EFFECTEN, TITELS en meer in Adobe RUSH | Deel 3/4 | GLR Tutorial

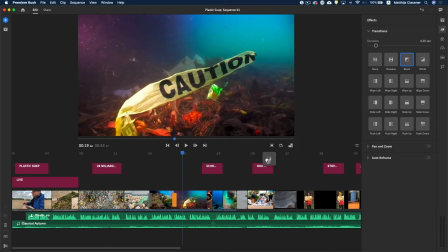de Dip to White.
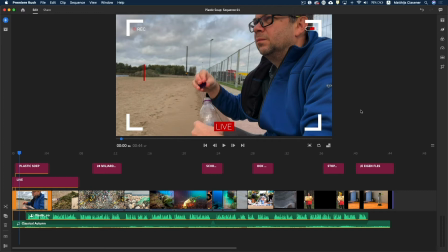In de wereld van videomontage is het hebben van aandacht voor kleur, color correction, color grading ook enorm belangrijk en natuurlijk kan het ook in Adobe Premiere Rush. Dus hier aan de rechterkant vind je ook een panel voor color en daarin zit er weer een aantal
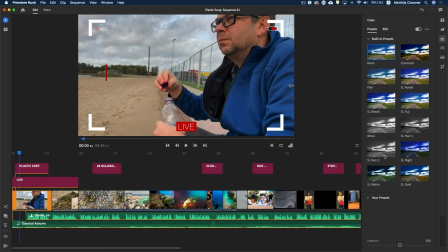presets gestopt die je misschien nog gelijk straight out of the box kan gaan gebruiken in mijn video zou ik eigenlijk wat meer drama willen gaan toevoegen nou is het al een beetje een bewolkte dag
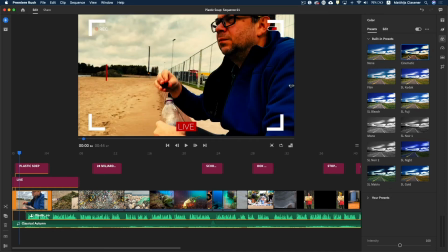maar wanneer we hem wat meer cinematic look gaan geven dan zie je dat heel die die intentie van shot al heel erg aan te veranderen is misschien een beetje too much
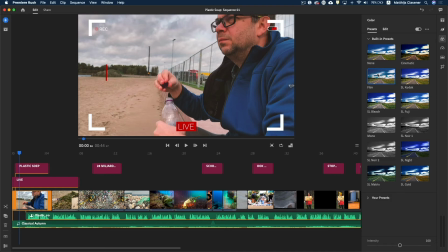maar we kunnen nog gaan kijken wat misschien een vele het film effect gaat doen misschien sl kodak en daarbij zie dat de kleur is wat meer naar buiten gaan poppen dit is zonder en dit is dan met de preset en ja op die manier kan je eens gaan kijken naar welke
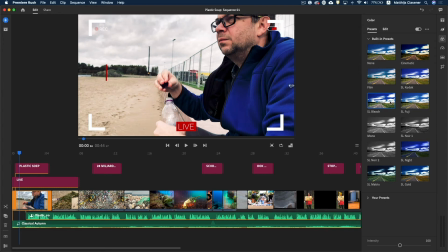past nou een beetje bij het look en feel van jouw shot ik denk dat deze misschien wel een beetje de koude de somberheid gaat
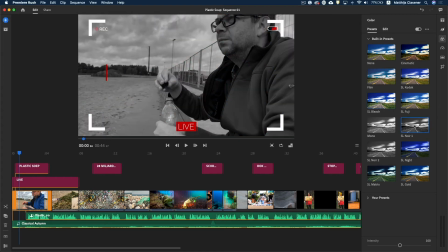weergeven dus die ga ik eventjes onthouden wellicht kunnen nog naar zwart-wit gaan duiken wat ook heel erg leuk is als je overdag een shot opgemaakt
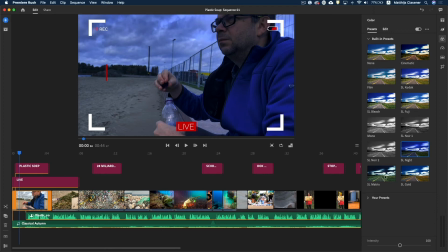en toch wat meer als nacht te laten lijken is dat ook een mogelijkheid de matrix wat groener ja zo zijn er diverse presets die je kan gaan
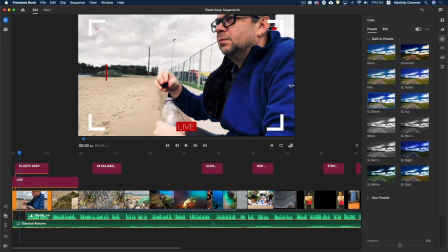gebruiken en wel kan zijn de sl blitz ja die vind ik hier wel wat interessant in misschien een beetje to match uitgebleekt in het wit dus gelukkig kan je ook zo'n preset weer gaan aanpassen dus hierbovenin hebben we het edit menu en daarin kan ik zeggen naar die exposure die wil ik
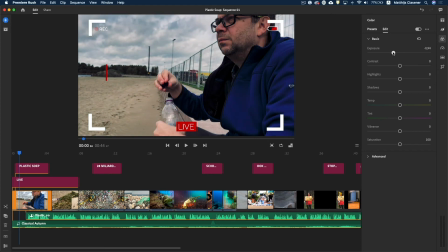misschien juist wat minder hebben waardoor het wel iets donkerder gaat gaat worden en toch een beetje die kou van het shot gaat bewaren en zo kun je eigenlijk alle best wel pro instellingen van je shot gaan aanpassen ze kunnen gaan spelen met met de contrast misschien ietsje meer of wat minder
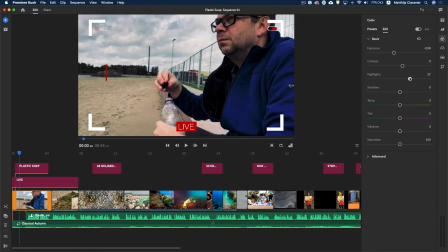de highlights alle lichte tinten van je shot wat meer naar boven halen of je wat meer terugdringen
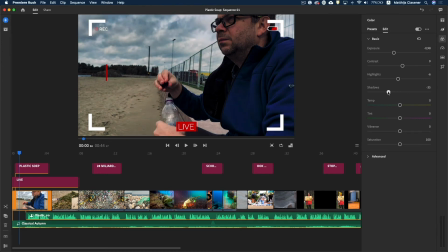en de shadows misschien ook nog wat naar achteren duwen of je wat naar voren op die manier kan je heel erg mooi jaar shot gaan balanceren en eigenlijk van vormgeving maken als je wil ook het spelen met de tint en de temperatuur kan heel erg essentieel zijn in de in de vormgeving dus wil je echt de de coolte uit te staan
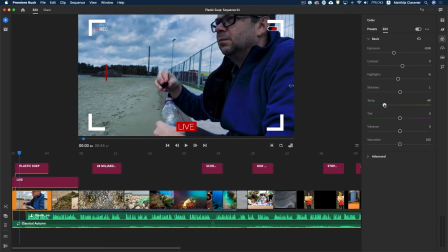dan ga je meer naar de blauwe tinten toe moet het een warm zomers sportje gaan worden dan ga je als je naar rechts naar de warme tinten dus ook daarmee kan je de look en feel net wat meer gaan accentueren en zo ook met met tint kan je gaan spelen laatste
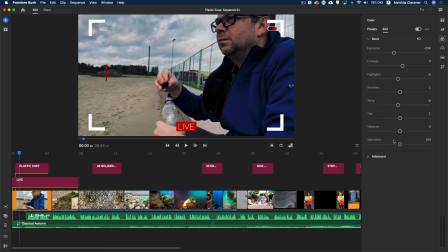optie zie je in en zijn de vibrance en de saturation en daarmee kan je ook nog net wat meer kracht pompen in jouw in jouw shot je meer vibrant of juist wat meer de kleur de in gaan stoppen en situation verveelvoudig de kleur eigenlijk waardoor de kleur alleen maar krachtig worden
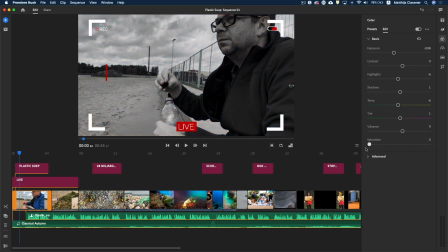Wanneer je ze helemaal terugschroef naar niks, dan wordt een zwart dit plaatje. Dan schroef je eigenlijk alle kleur uit je plaatje. En er zijn zelfs ook nog een aantal advanced settings waarin je nog wat verder zou kunnen gaan. Zelfs een vignet gaan toekennen door het wat dromeriger te maken naar rechts.
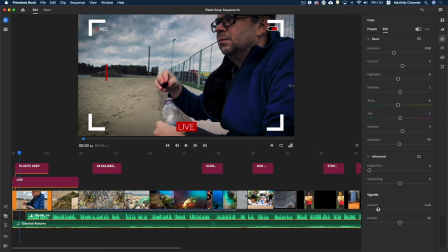Of juist wat somberer nog naar links. Waardoor je wat meer de donkere randen aan de zijkant gaat krijgen. Nou, op die manier kan je dus je eigen preset eigenlijk gaan definiëren. Stel je nou voor dat ik deze edit, deze preset die ik nu eigenlijk zelf aan het maken ben. daadwerkelijk als een preset zou willen opslaan zodat ik hem ook op andere
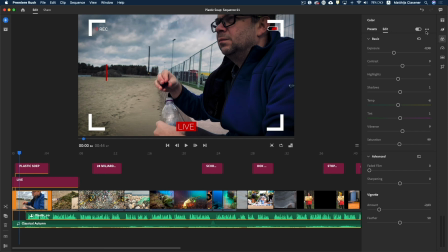shots zou kunnen gebruiken nou ook dat kan dat kunnen we hier rechtsboven in doen met de drie stipjes de more options want daarin kunnen we aangegeven dat dit een preset moet gaan worden en dit zou bijvoorbeeld een preset kunnen zijn die ik voor plastic soep heel regelmatig gaan
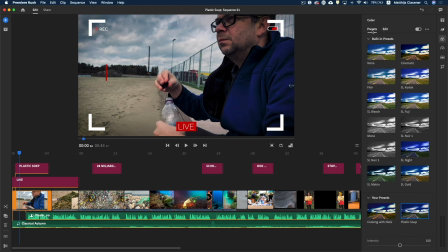hergebruiken dus ik kies voor safe en dan vind je hem ook weer terug bij de presets hier onderin bij mijn eigen presets die dan regelmatig kan gebruiken
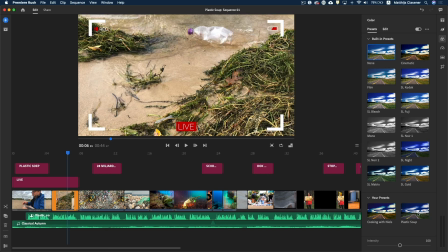dus ook vanuit hier kan ik weer een ander shot sederen mijn eigen plastic soep sederen en dan horen deze shots qua look en feel zeker wat meer
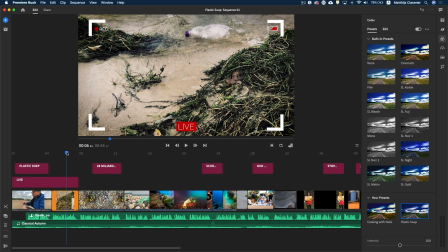bij elkaar dus dat is zeker een belangrijke koffers in tartjes om mee te nemen om jouw film lekker wat meer te laten knallen en over finishing tartjes gesproken en ook het exporteren daarover gaan we het hebben in de volgende en tevens laatste tutorial uit deze serie dus tot de volgende